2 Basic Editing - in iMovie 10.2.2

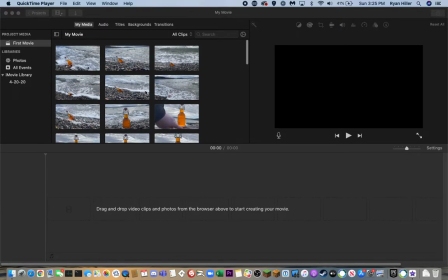So now that you have all your videos imported, you're going to want to start making a movie out of it.
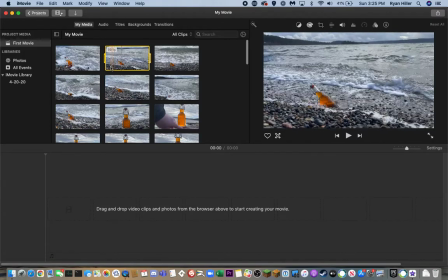So you can check out your clips again by highlighting one, and as you cycle over, move your mouse back and forth, you can see the clip on the right.
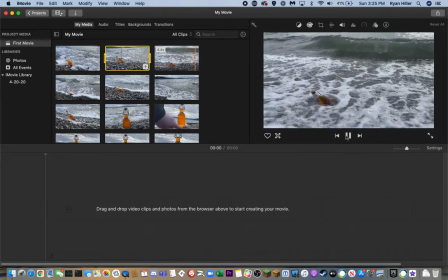You can go over here and hit play and watch it. You can go frame by frame.
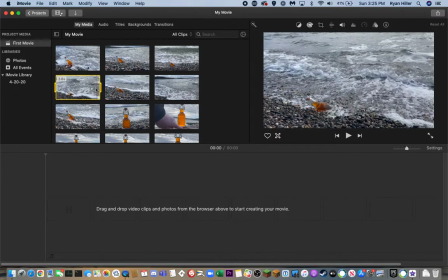Oop. You can if you select it, you can go frame by frame by hitting the left and right arrow keys. You can mark it as like, I might like this one, so then you know to come back to that one as your favorite clip.
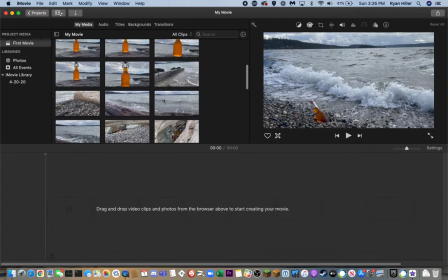But in any case, that'll let you look at all your raw footage.
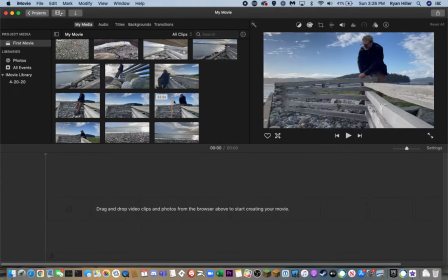And I went and made some more videos because I realized I should turn in something with a little bit of a story, not just some sample images.
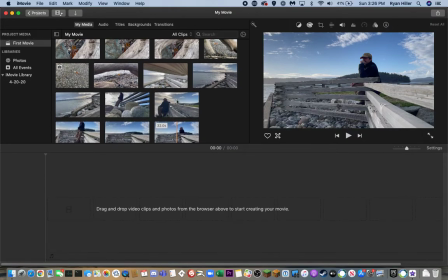So now I'm going to start putting together my videos. And here's my raw clips.
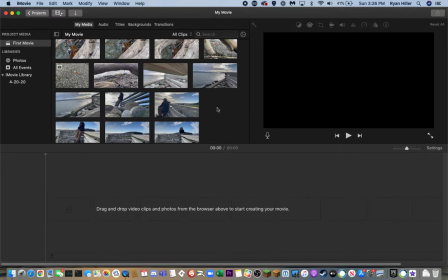To make your video, you start dragging it down here and you start getting your footage. So I'm going to look at my raw footage and see which one I want to use.
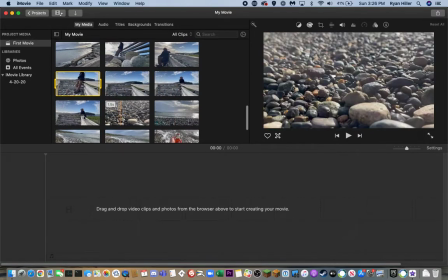I think it's this one.
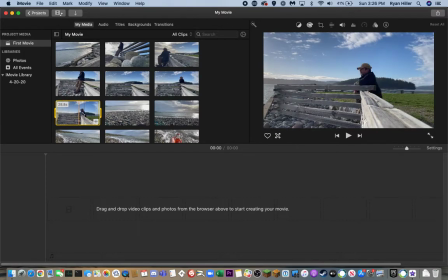You want to take a lot of, as many different takes as you can so that you, during editing, can do
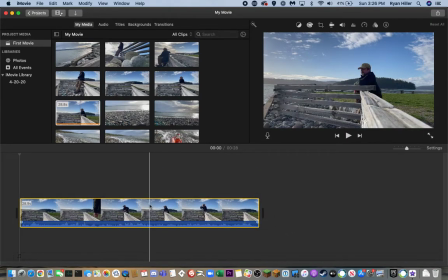that you'll have what you need, and then you can edit things together. All right, so that's the first rough clip. And just to show some editing you can do, if you don't like it, you can delete it out of there by after it's highlighted. I can drag it back in. You can take off the whole front part.
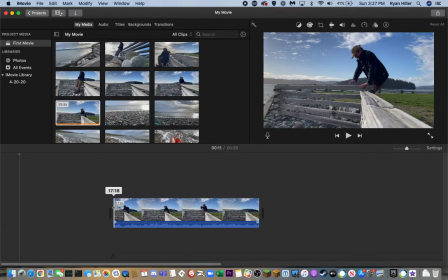So I'm just dragging off from the left, and I'm going to start it in a different spot than it was started. And it's important you get off all those chunks of, someone saying action or clicking the start button on the camera or, hey, are you filming yet?
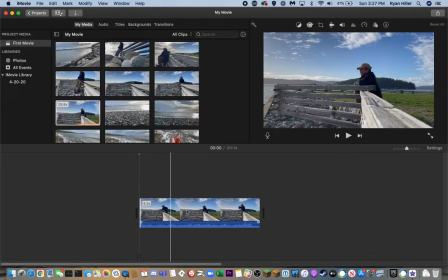You want all that removed. All right, so I'm going to start right there. And the end of the clip, I want it right about here, as I'm leaving the screen.
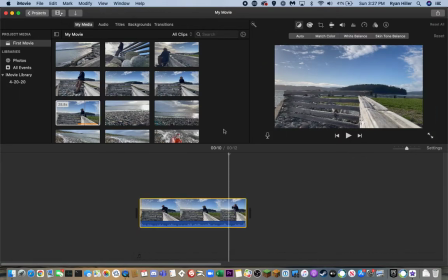I'm going to double click right there. Another thing you can do is see that line is sitting right there.
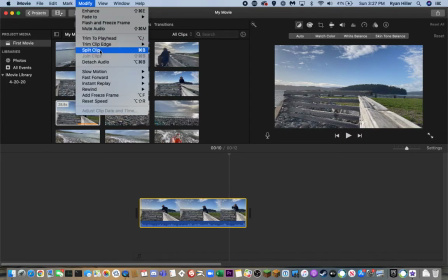I'm going to go up to Modify, Split Clip. Now I've got two clips.
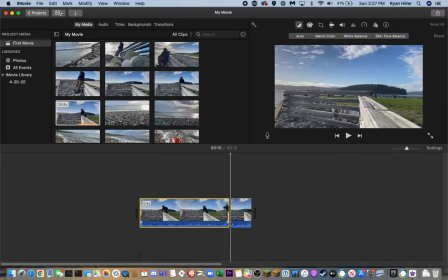You don't notice that split there when you're watching it, but now you can move that around if you wanted, or you can just hit delete and get rid of that. So that's my first clip. I'm going to go ahead and put the rest of the clips down here.
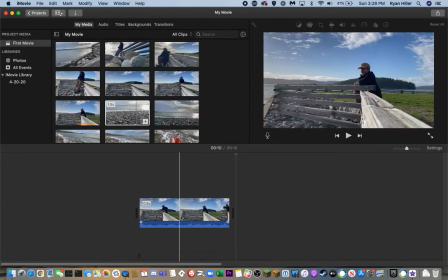And again, this is just talking about the first time, but this is my leading lines demonstration. So the lines of the fence are pointing right at the subject, which is also sitting on the rule of thirds. I have a little bit of another clip here.
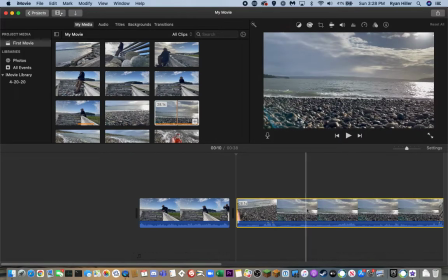You can see the beach line where the water and the beach meet is on the rule of thirds.
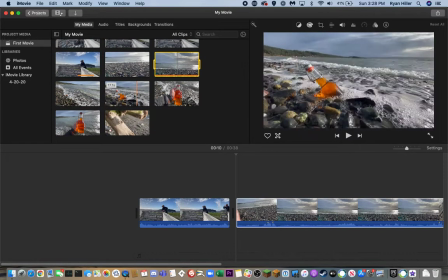All right, so then the next clip I want to use, I think I want to use this one.
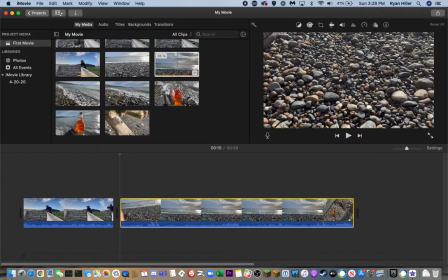This is my rule of thirds demonstration clip. And drag that down there.
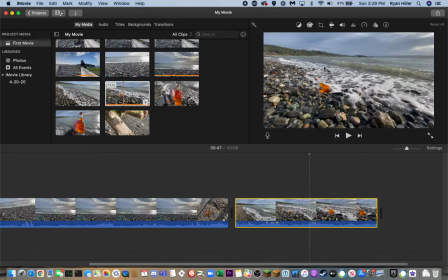You can see the bottle is sitting right on that cross section. Imagine if that was a tic-tac-toe board, it's sitting right on the intersection of the rule of thirds right there. So your eyes look right at that. Also notice the horizon is up on the rule of thirds horizontal. We also needed to show symmetry. I think I'm gonna go with this clip.
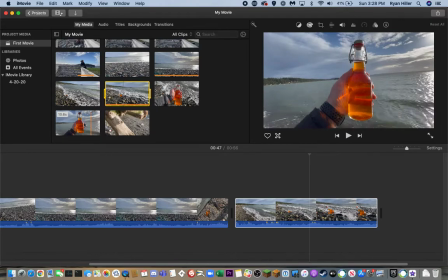Symmetry again puts that object front and center.
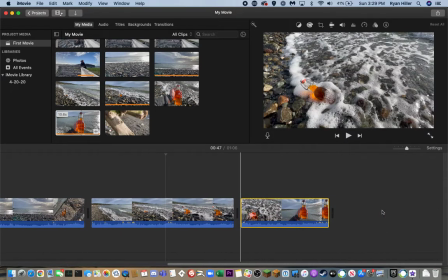It's like, look at me. And I want you to look at that potion bottle. All right, and the last one we had was frame within a frame.
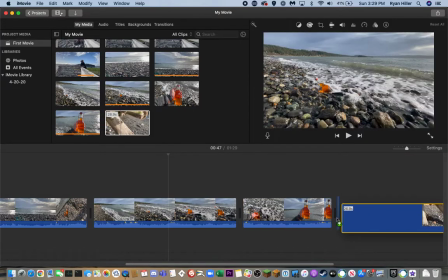So I'm going to get that clip down as well.
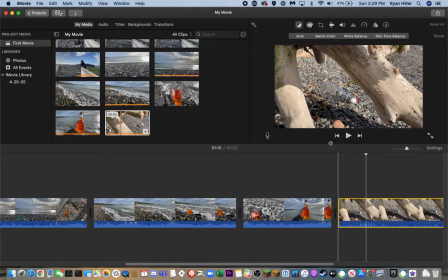And that's where something within the frame is framing it. So you got the movie frame, but then within the frame, we've got this log that's bringing your eyes to this now empty potion bottle.
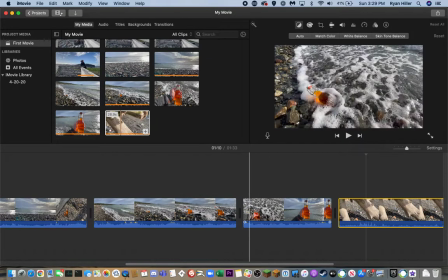Again, I can move. This is my video.
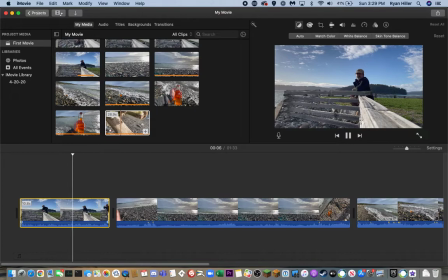Go down here, I can hit play, and you can see the little track going on the video, and I can see what I've put together so far.